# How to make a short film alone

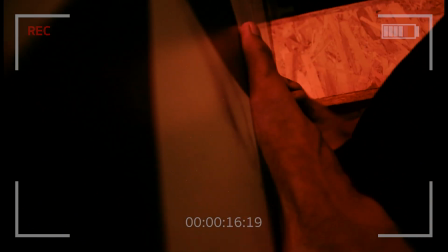In a war between humans and AI, who do you think will win?
Last week I uploaded a sci-fi skit on my channel and got several requests from you guys asking to make a tutorial. So here's a step-by-step tutorial on how to make a sci-fi or any short film, to be honest, all by yourself. Now since my bio says I talk about AI and filmmaking, I wanted to make something in between these two worlds. And also I wanted to talk about this ongoing controversy about how AI is gonna take over humanity. So I had this crazy idea of making a video on how ChatGPT took over my YouTube channel. By the way, if you haven't seen that, pause this video, watch it first and then come back.
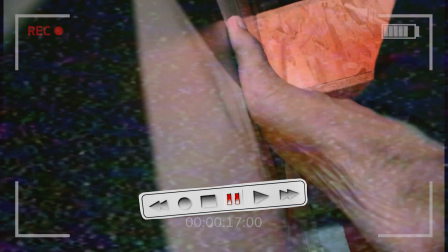Link in the description. And let's move on. As you guys like the intro of my cinematic solo video, I knew I had to start with a cinematic sequence. That too something that hooks the audience to watch the entire video. Now movies use this trick all the time, showing you the climax first and making sure you hold on to the story from the very beginning. Although I didn't had an entire story yet, I wrote an engaging climax first.
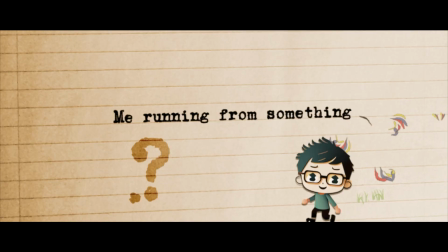Now I had a shot of me running from something. That was clear that I want AI to come out of the computer.
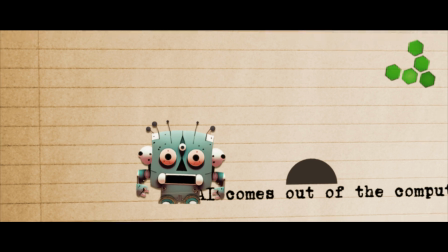The part of it turning into me was a last moment idea. Once that was figured out, I had a starting, a middle and an end.
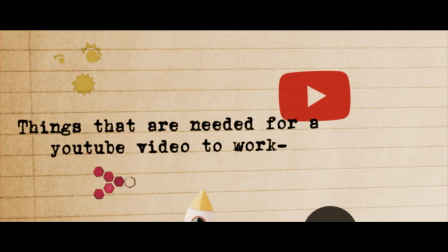Things that are needed for a YouTube video to work. Good concept?
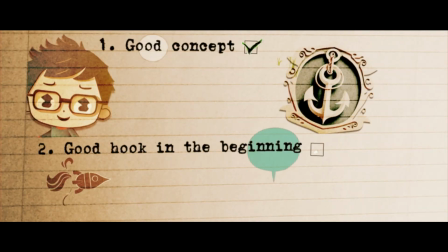Check. Good hook in the beginning? Check. Good story?
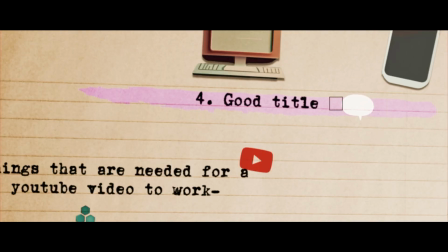Check. Good title? Check. Good thumbnail idea?
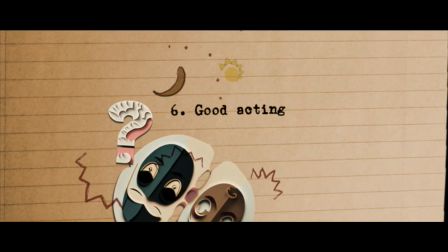Check. Good acting? To be edited in post? I didn't make a screenplay because I was literally improvising till the very last moment, and then I started with the shoot. The short list I had made things pretty easier. All I had to do is to plan a shot with good visuals, and I started with my favorite shot, the climax. I'll be making an entire separate video of the equipments I use to make my YouTube videos. Link should be in the description depending upon when you are watching the video.
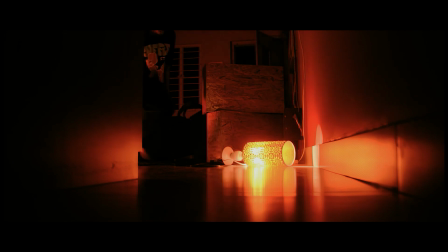To give the scene a dramatic thriller vibe, I decided to go with a red key light.
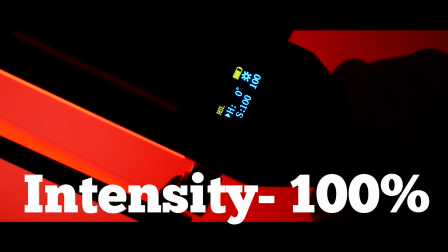I put my Digitech RGB handheld light to the full intensity and placed it to the left, just a little out of the frame.
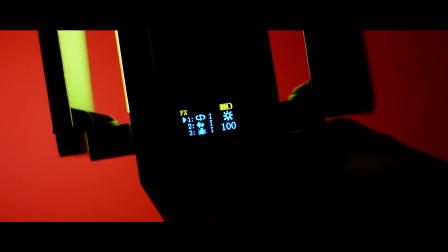To create this flickering light effect, I chose one of the default settings in this light and placed slightly near it.
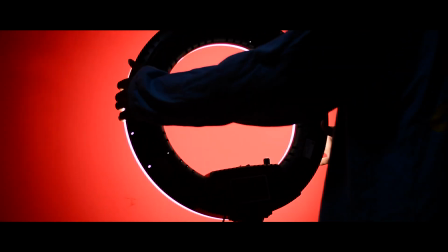Still the scene wasn't bright enough and adding my Kodak ring light was bringing too much light,
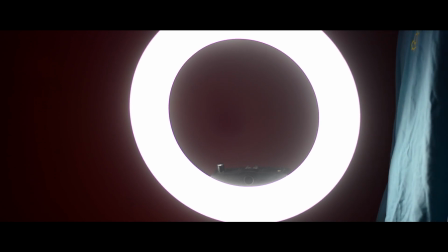so instead of using it directly, I used the walls as a reflector and brought some reflected light to the scene.
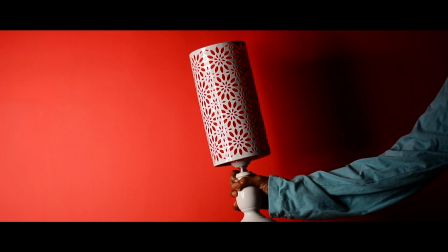That did the job quite well. Lastly, I put up a practical light to create more drama to the scene, set up the camera and began shooting.
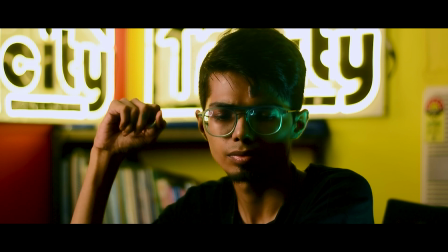For this next shot, I had one office with this cool neon sign behind.
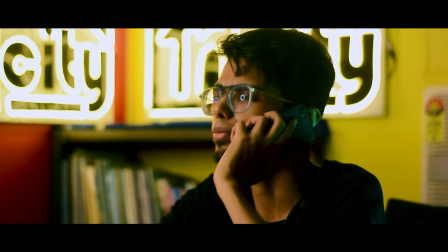I put the key light to the left, creating a contrasting image and added a tealish green light just to cancel the total darkness and give it a sci-fi vibe.
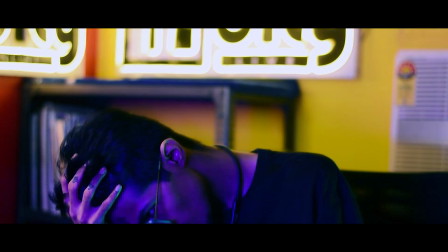For this purple glow from the portal, I asked my mom to bring the RGB light set to purple slowly near me.
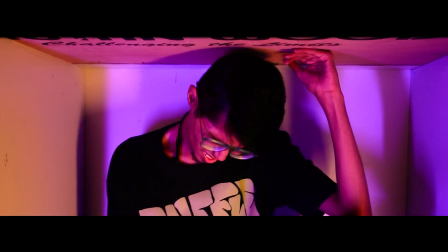For this under the table shot, we simply used two of these RGB lights,
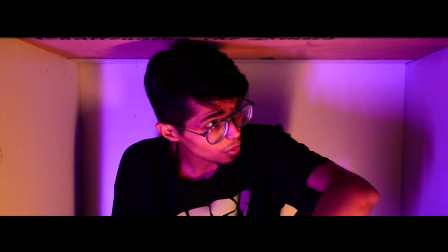one set on pink for the sci-fi neon look and the other set to yellow to make the skin look realistic.
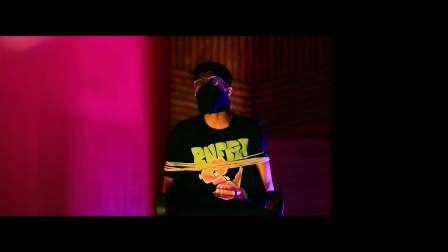Now this kidnapping shot is interesting because I knew I had to hide all these elements visible in the frame. I put a yellow light right below me for an upward shadow bringing more drama to the scene and a purple rim light.
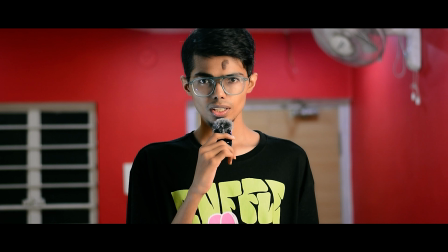And this last shot is my regular tutorial setup with a ring light at a 45° from me and a rim light. Let's move on to the fun part, the edits.
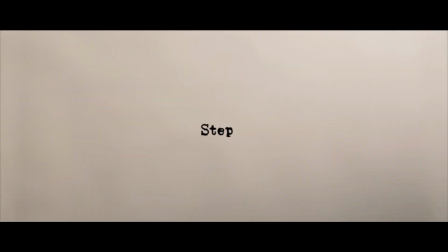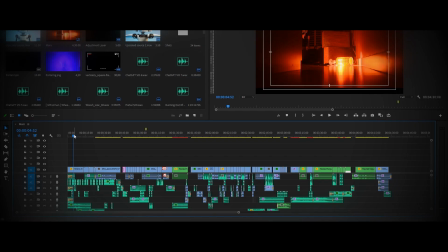Once I placed the edits on the timeline, I threw a basic color grade.
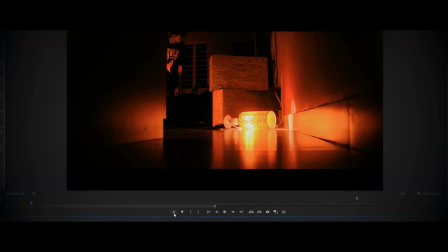Nothing too fancy, just some contrast increase and a tint of colors in shadows and highlights.
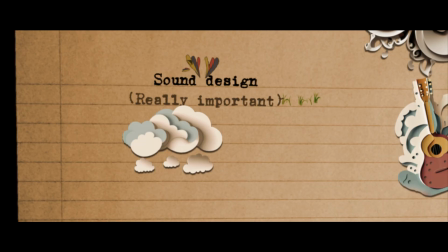Sound design is hands down one of the most crucial part of editing.